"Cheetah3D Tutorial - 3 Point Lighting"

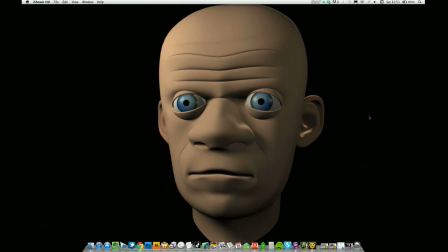Hey guys, I'm back and we're going to have a quick look at three-point lighting today. So this is just a quick render I fired out about 2 or 3 minutes ago. And it's just a good technique for getting you some basic lighting set up that looks a hell of a lot better than
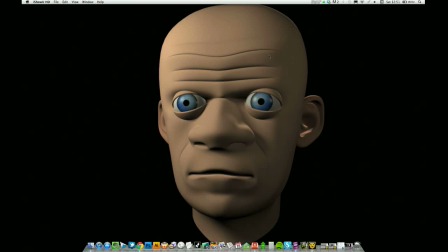any kind of default lighting like camera light or anything like that. I'm going to show you how to set that up on this.
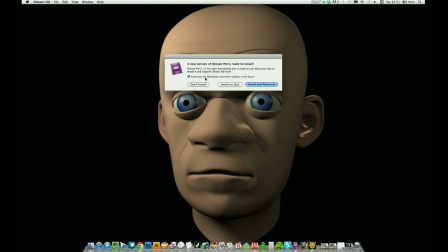Ah, I hate it when that comes up. It always says there's a new version of I show you, there's not. Anyway.
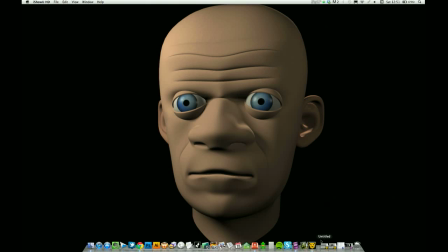I'm going to show you how to set that up on this head mesh that I've got, but it works for kind of lots of different kind of renders.
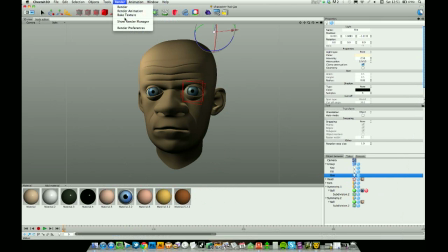Anyway, let's get to it. So I'm just going to show you the render manager here. So I've just fired off a couple of renders a minute ago.
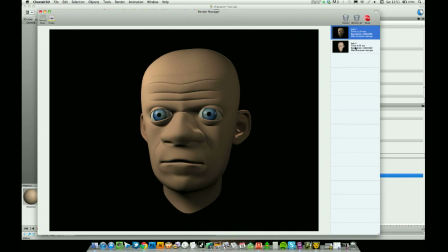So this is using 3-point lighting, and then if I just switch to the camera light,
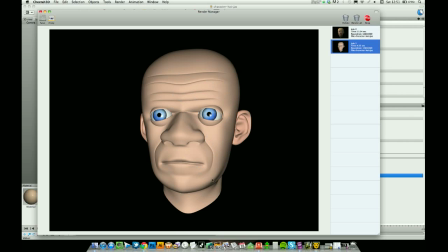see the difference, the bleached out, boring camera light that makes everything look very fake, and then the 3-point lighting technique.
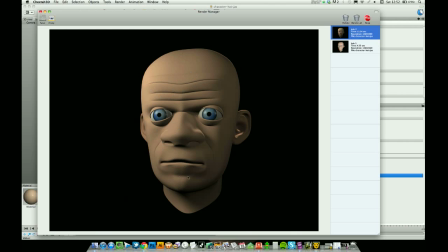Where we've got a bit of mood to it, to the lighting in general. So we've got one light kind of coming down from here, which is the key light, fill light just filling in the shadows, and then the rim light just casting a couple of highlights on the ear there. But there's some inside the ear that I don't really want, but I'll get to that when we do it.
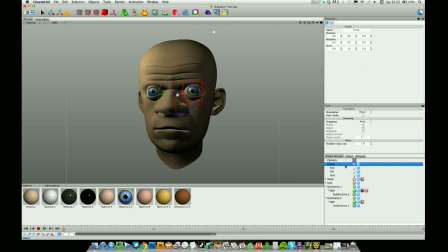So I'm just going to get rid of my lights in this scene.
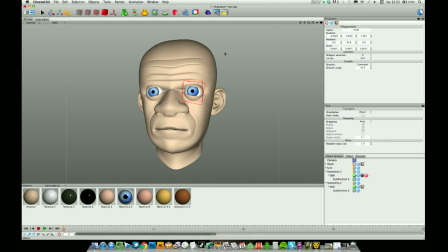So the way I set it up is I do it one light at a time. So 3-point lighting, as the name would suggest, involves three lights.
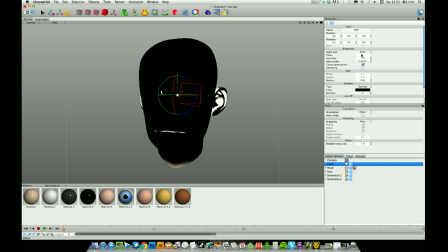So for the main light, I tend to use an area light, just for its ability to cast nice soft shadows. So I've dropped an area light in the scene. I'm just going to jump into perspective mode a minute.
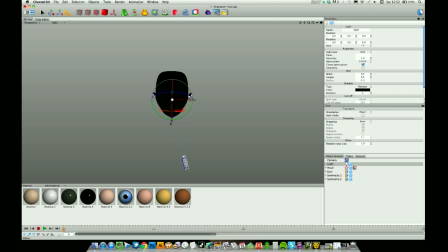What I want to do is position this light about 45 degrees from the camera, just pointing down and aimed at our subject.
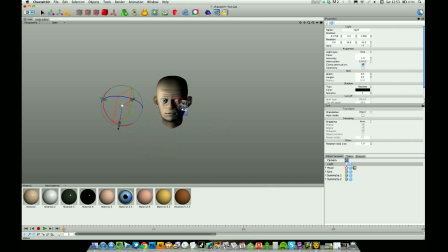I want it a little bit higher up than the camera as well. I mean, humans are sympathetic to lighting from above, and that's because that's the way the world is. The sunlight and the sky comes from above and we're used to that, so we like it, we like to see it.
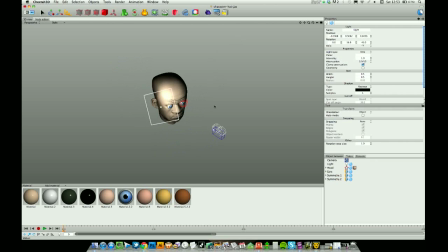So, I'm in perspective mode. I've got my area light pointing in the wrong direction. Well, not entirely the wrong direction, just pointing down there like that. I'm just going to jump the samples up on the shadows.
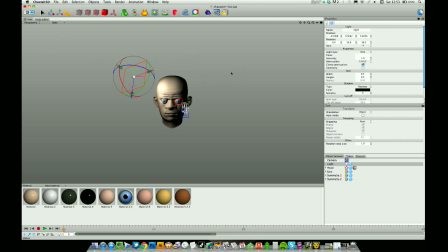I'm just going to put 4 on for this one, nothing too complex. And then I'm going to have a quick look back in camera mode.
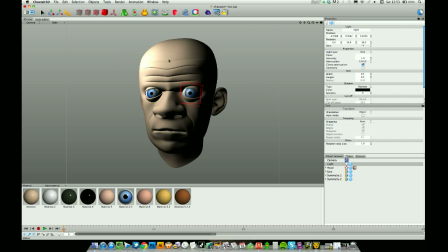So in camera mode, I can see I'm going to call it key light. Just double click to change the name of it. Our key light's coming down here, it's giving us a bit of light on this side of this guy's face, and the rest is in shadow,
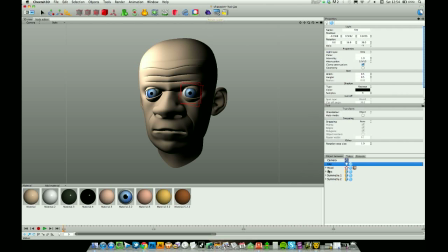so it's worth rendering that out. So because we've added a light to the scene, the camera light will be off.
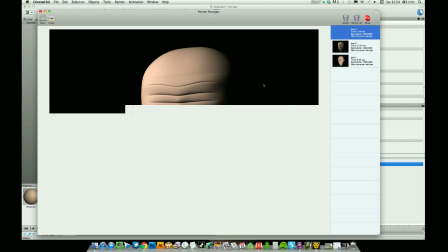So I'm rendering this massive, so it's running a little bit slower than what I would like for the sake of a quick tutorial,
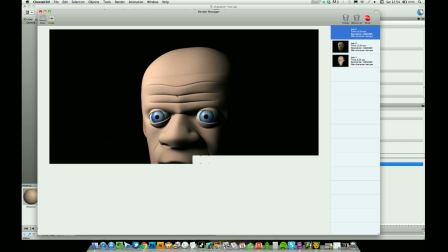but we'll get by. So that's kind of alright. I can tweak that, I can back it down a little bit, move it around a little bit,
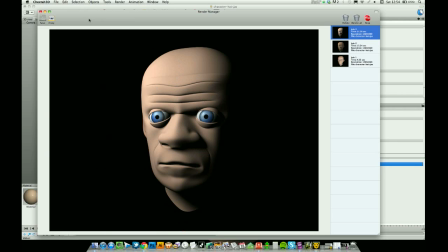but we've instantly got a lot more mood than you would get from just a straight camera light render,
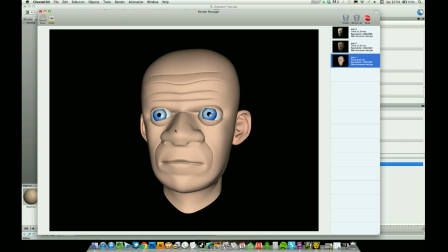which doesn't really give you any mood whatsoever.
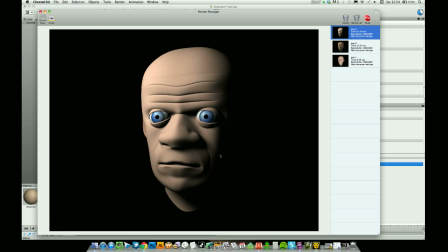So yeah, we're already kind of there, but this is quite dramatic because we've got this heavy shadow area.
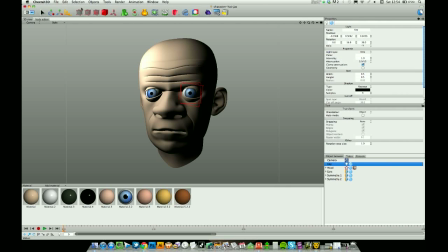If that's what you're after, then cool, but we can lighten that up a little bit. So I'm going to jump back into perspective mode.